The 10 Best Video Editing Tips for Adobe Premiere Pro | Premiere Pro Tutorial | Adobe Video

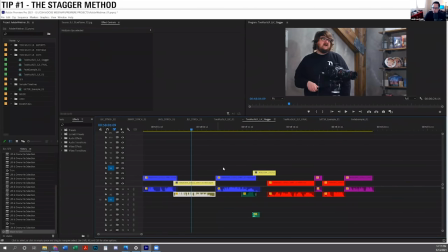But really what I want you to pay attention to is that I took the clips and I staggered them so that within their slot, it's very easy to move them back and forth freely.
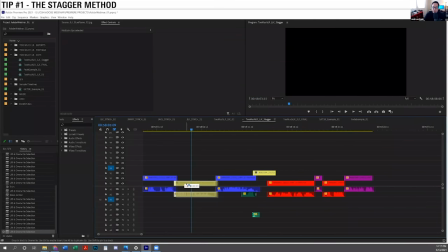And this is a really,
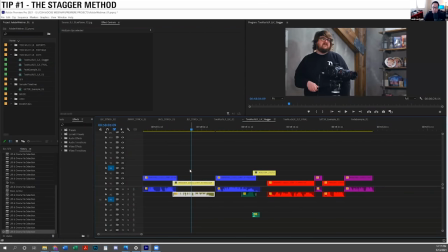really good and easy way to find your sweet spots to be able to experiment with timing.
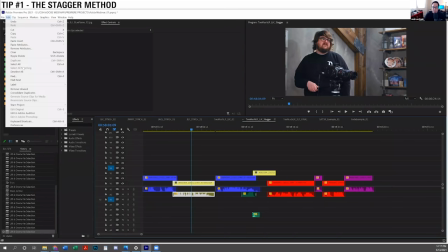One thing I would say is it's very helpful to go into your keyboard shortcuts
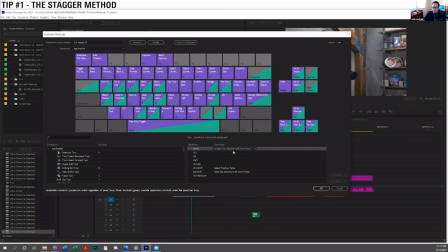and map nudge selection one frame left and nudge selection one frame right. You can put those wherever they make sense for you. I put them on the greater than and less than keys because those kind of make arrows that point left and right, but you can put them wherever you want.
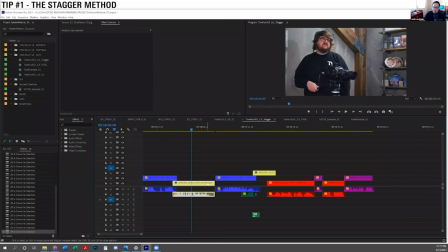But being able to nudge the selection of frame here and there will really help you be able to find, again, your sweet spots. And this really allows you to tighten up stuff or loosen up as you need to very, very easily and quickly.
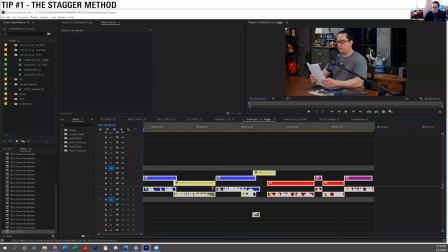And so I'm going to go through here real quick, and I'm going to just try and get this cut tighter than it was. And if we look at our first timeline that was real clean, we can see that it's about 20.
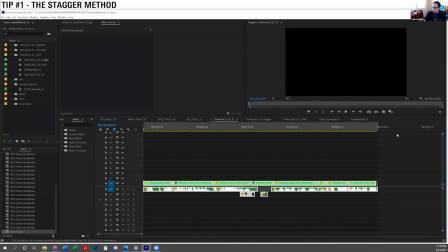If you look right here, I'll mark the whole clip and it'll tell you that this is about 26 seconds long.
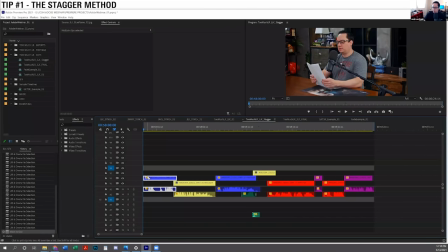So let's see what we can get it down to here with the stagger method. So I can already tell like with the waveform, I probably want to cut into that later. Okay. All right. Now let's tighten this. And again, I'm going to look at the waveforms, but I'm also going to, you know, listen to each,
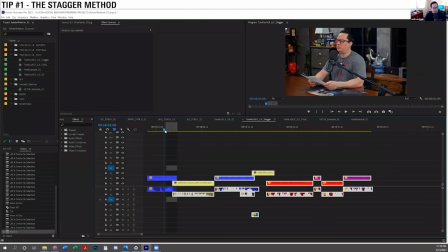each moment where the cuts happen and see if I'm making it too tight or it's still a little bit loose or if it's where I want it to be. And I'm notice, I'm not going to worry about picture yet because once that sounds good, it's pretty easy to make it look good where's jimmy been all day he said he was gonna so that might be a little tight let's try again hey where's jimmy been all day he said he was gonna
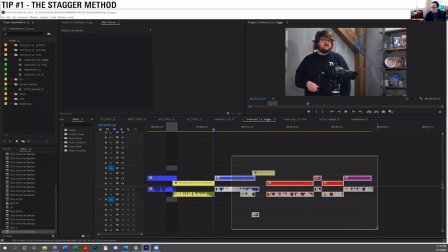brush up on call time draft by watching the limited resources set reviews so notice too that this method allows you to do something that is how normal
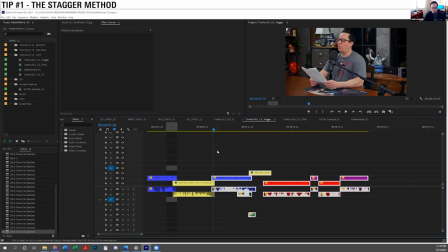conversation goes so in normal conversation in real life if you're talking to a person generally we don't like wait for a pause in between them talking before we start talking the way that human communication works we can kind of tell that their thought or their sentence is coming to an end, they start to come down a little bit.
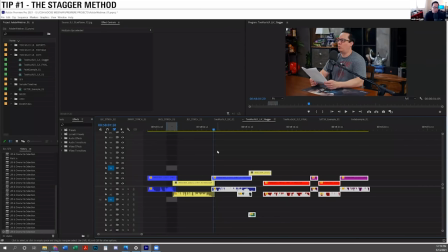And people often like start to say what they're going to say, even over the top of kind of the end of the last word that somebody else just said. And that's very hard to do when your timeline is like this. But when your timeline is staggered, you can now create that. But also, if you do that, if you were to have, you know,
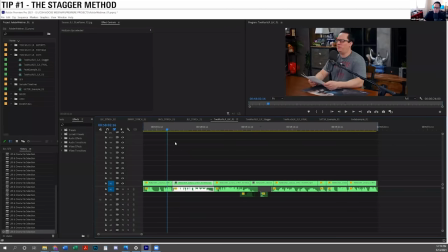this person, Jake here start to talk when I'm not done talking on this timeline, it'll just cut off my audio and it'll just go away. But that's not how sound works. Sound in real environment would sort of ring out and you would still be able to hear you know the tail end of what i'm saying even though jake has started to talk and so this
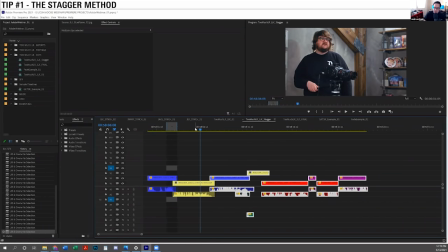allows you to make your conversation sound more like how conversations really sound resources set reviews what those things
go so i'm just resources set reviews what those things go on for hours and hours i gotta stop him it might be too late already all right so that door
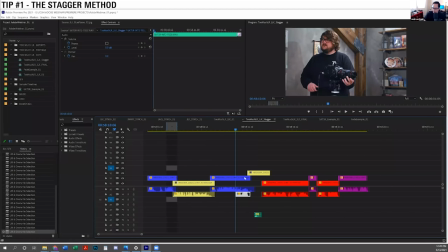so there's another thing here which i'm going to point out which is i've already pulled it but because i move away from the microphone as i'm saying this the sound gets a little weird so what we did is we recorded that sound wild later and i just pre-timed it so it'd be
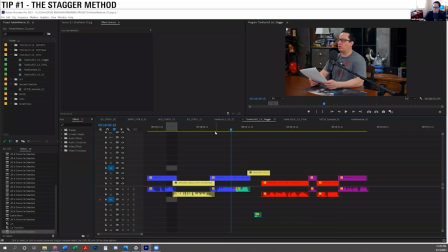easy um it doesn't quite exactly fit into my mouth as far as like it looks slightly out of sync so we'll have to worry about covering that later but again sounds more important than video at this point I gotta stop him.
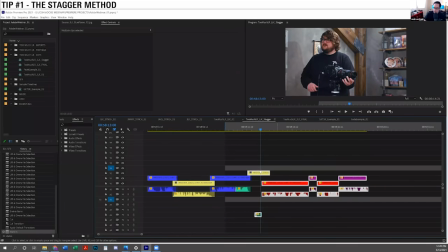It might be too late already.
So that seems like a big pause. So we're going to see how far we can push this where it looks realistic that I could have moved in front.
Of course, I gotta stop him. It might be too late already.
Something like that looks fine. Then this is a way where like, you know, Jake has kind of a funny shrug here to me.
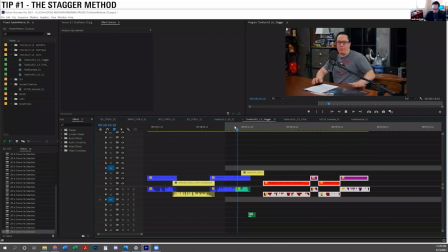Like, hey, what are you, where are you going?
Stop him. It might be too late already.